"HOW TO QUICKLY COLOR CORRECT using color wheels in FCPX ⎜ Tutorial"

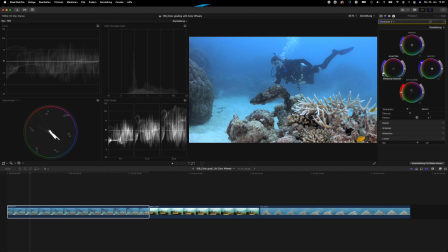8:07 It's probably not what I would go for really, but it can be a look that you want to achieve, and you can do that quite easily by using the color wheels. Right, so if we see what we have created, disabling both of our color wheels,
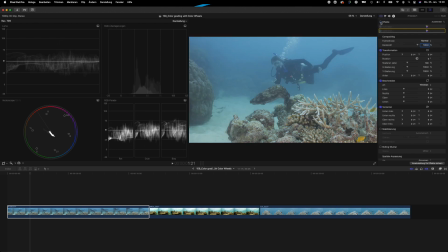8:26 this is our original clip, the original footage that we had, and this is what it looks like after putting like 2 minutes of work into the clip and color correcting it a little bit. A fair bit of a difference, at the same time, not a lot of effort that you have to put in there.
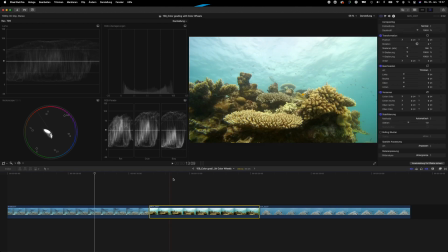8:44 So let's go to the next clip, which is our clip from the Paralenz,
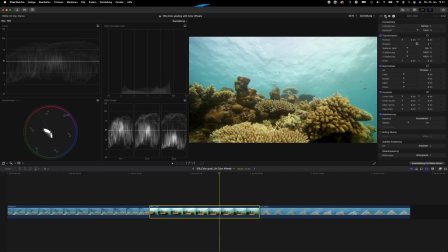8:48 and selecting a frame there, going to the color wheels panel, and if you look over here at the scopes, you will see that all the luminance is distributed a lot more evenly here to start off with,
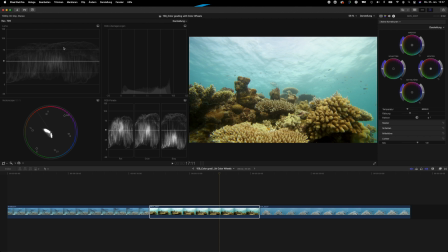9:04 because it's not been filmed in a flat profile. That's the reason why that is as it is. So there's not really a lot that we can do with the luminance here. We can try to bring up the luminance a little bit, just the highlights a little bit up.
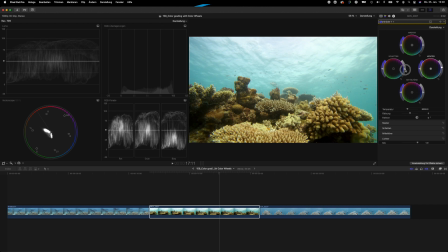9:22 Maybe bring the shadows a tiny bit down, but I wouldn't even do that too much. And what you can do here, what I don't really like, is the kind of greenish background. So what I would do in such a case is use
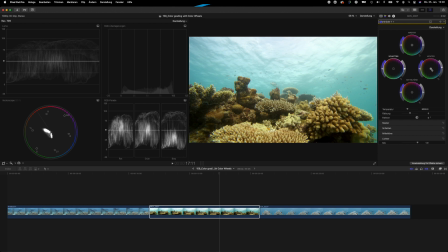9:38 the highlights wheel, and I would pull that mark towards the blue section, which makes the entire background a little more bluish. You can also try to do that with the mid-tone, seeing if that does anything.
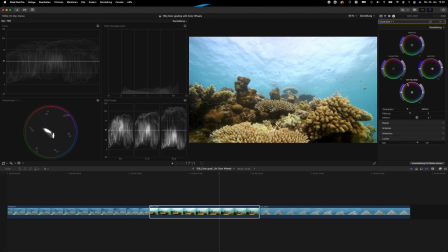9:57 This is really a bit of a trial and error thing. If it doesn't really work, let's see if we can pull the mid-tones a little bit towards the reddish, so we can get a little bit more red color into the foreground.
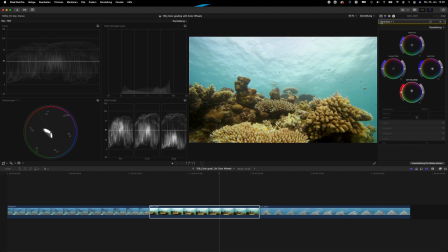10:11 All right, yep. And if we look at what it looked before and what it looks now, it's cleaned up quite a bit. Personally, I think it's a little too saturated. So I will personally, normally on these Paralenz clips,
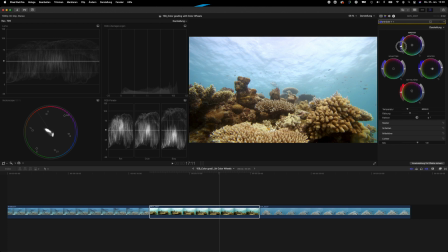10:25 I will just use the master wheel and pull down on the saturation just a little bit, not much, but just a little bit to give it a slightly flatter look. I think it looks actually much, much nicer this way than if you, let's say, increase the saturation.
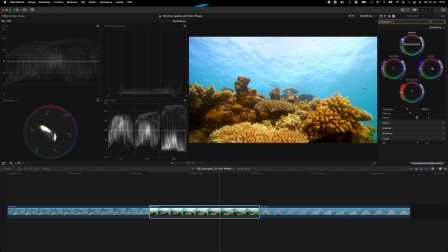10:41 You can definitely do that as well, but it is kind of a experimental look in my opinion. So I would definitely pull down on the saturation just a little bit. It's a bit too much, just like this, a tiny bit.
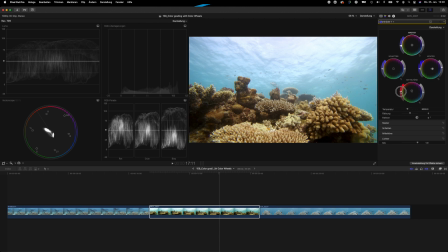10:55 And if you look now at it, maybe you can even increase the saturation on the mid-tones a little bit, so that foreground pops a little bit more. There we go, that's not too bad. And now if we look at how it looked at the beginning, what it looks now, again,
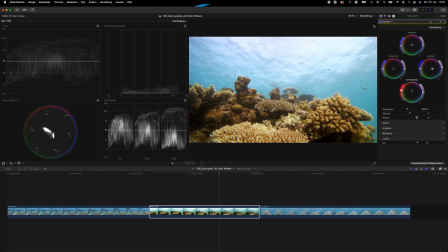11:11 about 2 or 3 minutes of work involved in actually creating this look or color correcting this clip.
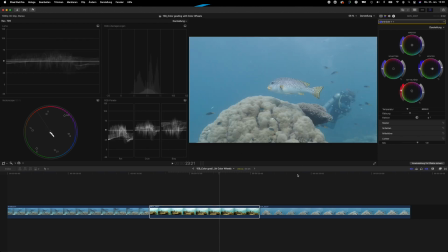11:18 Moving on to clip number three, and clip number three is this one of a sweet lip on top of a boulder coral that was filmed in Australia about a year and a half ago.
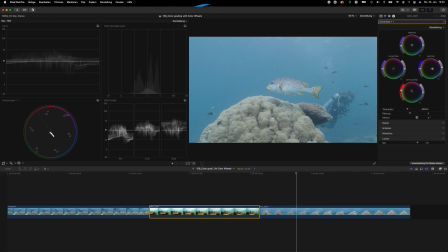11:33 So same thing here, this is filmed with the DJI Osmo Action in a flat profile, so you can see the curves, or not the curves, sorry, the scopes over here, that they are very compact, so we need to widen them. So selecting a frame that we want to work on, let's take this one here,
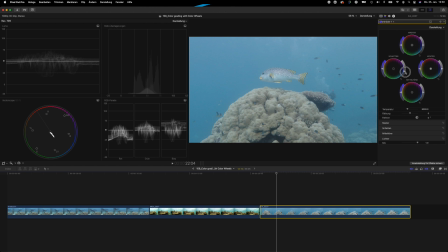11:52 and we'll expand and drag down the shadows so they nearly reach the zero mark. We'll pull up the highlights so they nearly reach the 100 mark, and then we've got our midtones that we can use to
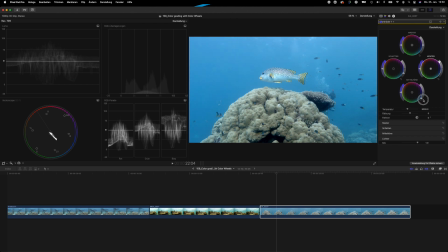12:10 fine-tune the exposure and stuff a little bit. So let's put it somewhere around here.